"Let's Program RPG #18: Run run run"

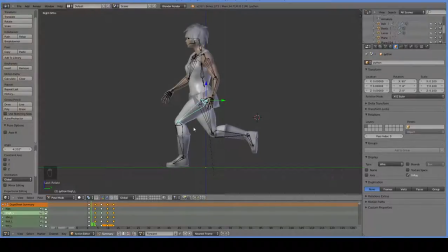1160s
Okay, so this frame is the key frame for giving your character a feeling of weight, because everything else is all just either floating or whatever, but this is the frame where your character goes, oh, okay, I have to actually have a sense of mass and I'm pushing down into the ground.
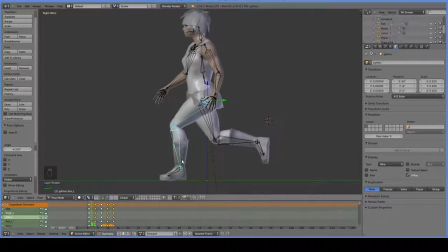1176s
This is also the first frame where it's critically important that we only insert the bone animations we actually change
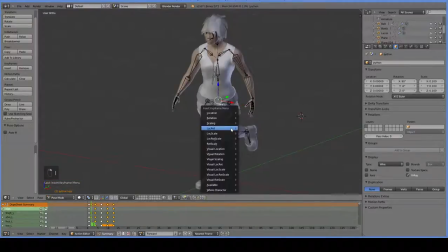1184s
We do not want to insert all of the bone animations like we have been doing. And the reason for that is because if we change any of the bone animations anywhere else, we want the tweening to be proper. Otherwise, the tweening will be upset. So for example, later on, if we decide we need Chinese to swing her arms better or differently,
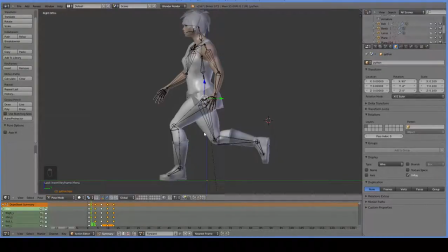1201s
it would be a shame if we changed some bones and then they were locked into the wrong position here. We had to go through and manually change them in each frame and be like, is this right? Eyeballing it, it's a pain in the ass. The other thing this frame is known for is having the most extended arms, but in our case it's actually not going to be that serious.
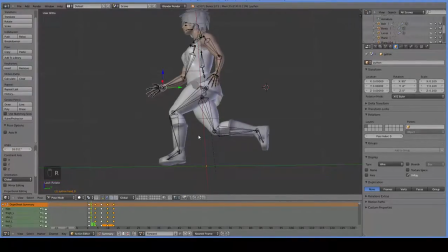1220s
The key to us is that this is the frame where the hands change sides in terms of whether they're leading or following. Because the arms have stopped, and so the weapons haven't stopped. They'll continue, therefore our hands also continue, like so.
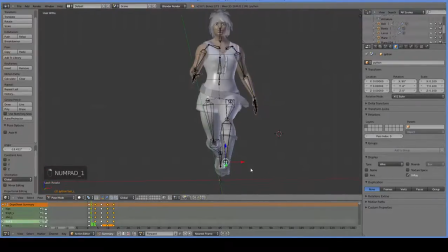1238s
And this could use a little bit of adjustment, so insert,
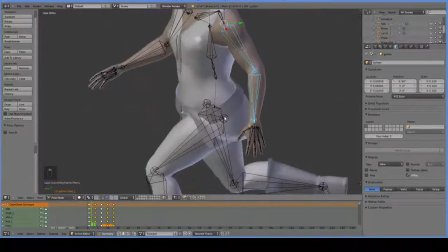1244s
and we did the arms and the hands, so insert location rotation, and insert location rotation.
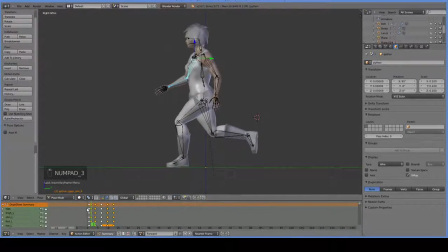1254s
Although location isn't necessary either, because we're not doing anything location-based. So what we see here is stunk, stunk. We don't actually drop enough here, or rather we drop too much here. So let's go back over into this guy and raise this frame up just a little bit so that we can get a sense of dropping in the next frame.
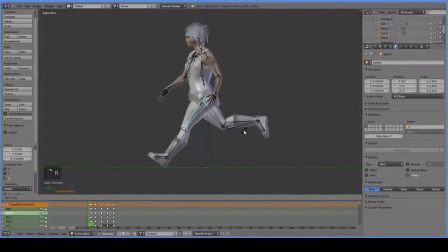1274s
And then bring this foot down like so. And since this is a reference frame, we also have to duplicate it and put it at the end. So now it goes dunk. We have that downward sense of pressure.
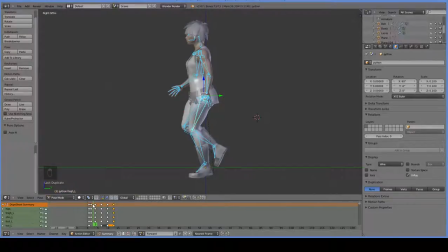1288s
Of course, in the next frame, it all slides away awkwardly, and we'll have to deal with that. But for now, we need to repeat this process for the other frame, and that means that we want this frame. Oh, it's noisy again.
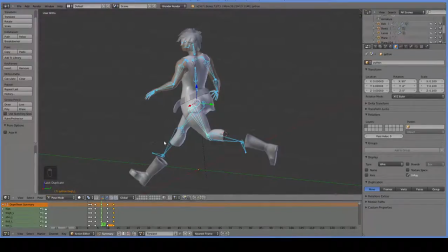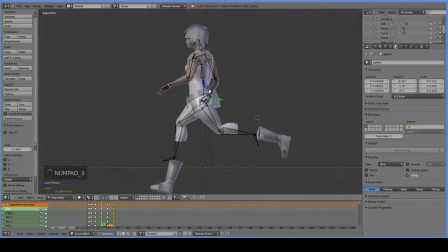The basic principle is to
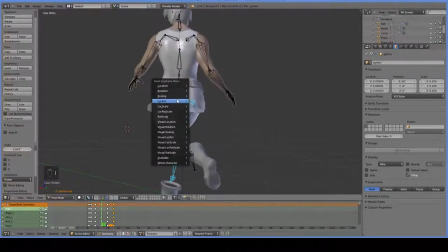1341s
use the utensils directly outside of my room whenever I am recording, and otherwise use them the actual kitchen.
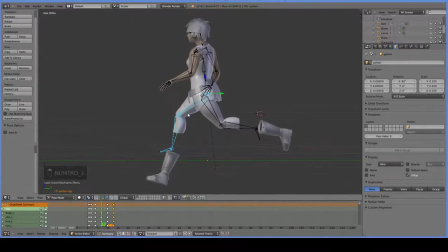1349s
Whatever. So we've just changed it so that it pushes down, and now it's time for us to bring the hands around. Come on, hands.
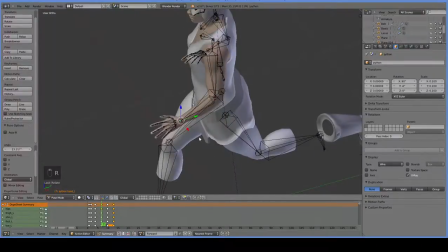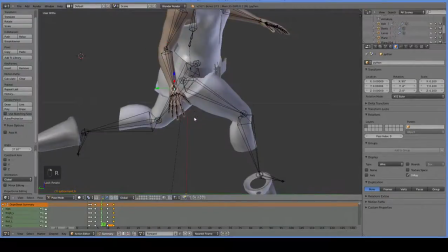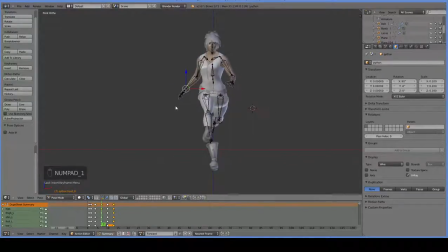1371s
And you can see how we're naturally getting just a very slightly girlish run because her arms are in a kind of akimbo position. But that should be fine. It'll keep her from accidentally banging any armor around her hips that she might have.
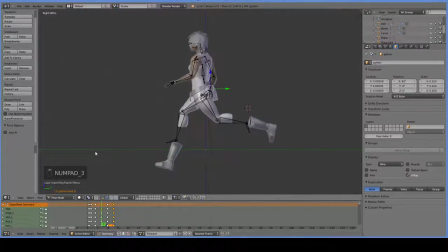1387s
Did I just screw that up? I did. I just screwed that whole thing up. God damn it. I accidentally edited the frame that I'd already created rather than the frame I was supposed to be editing. So that was a mistake. Let's try that again, this time without the stupid.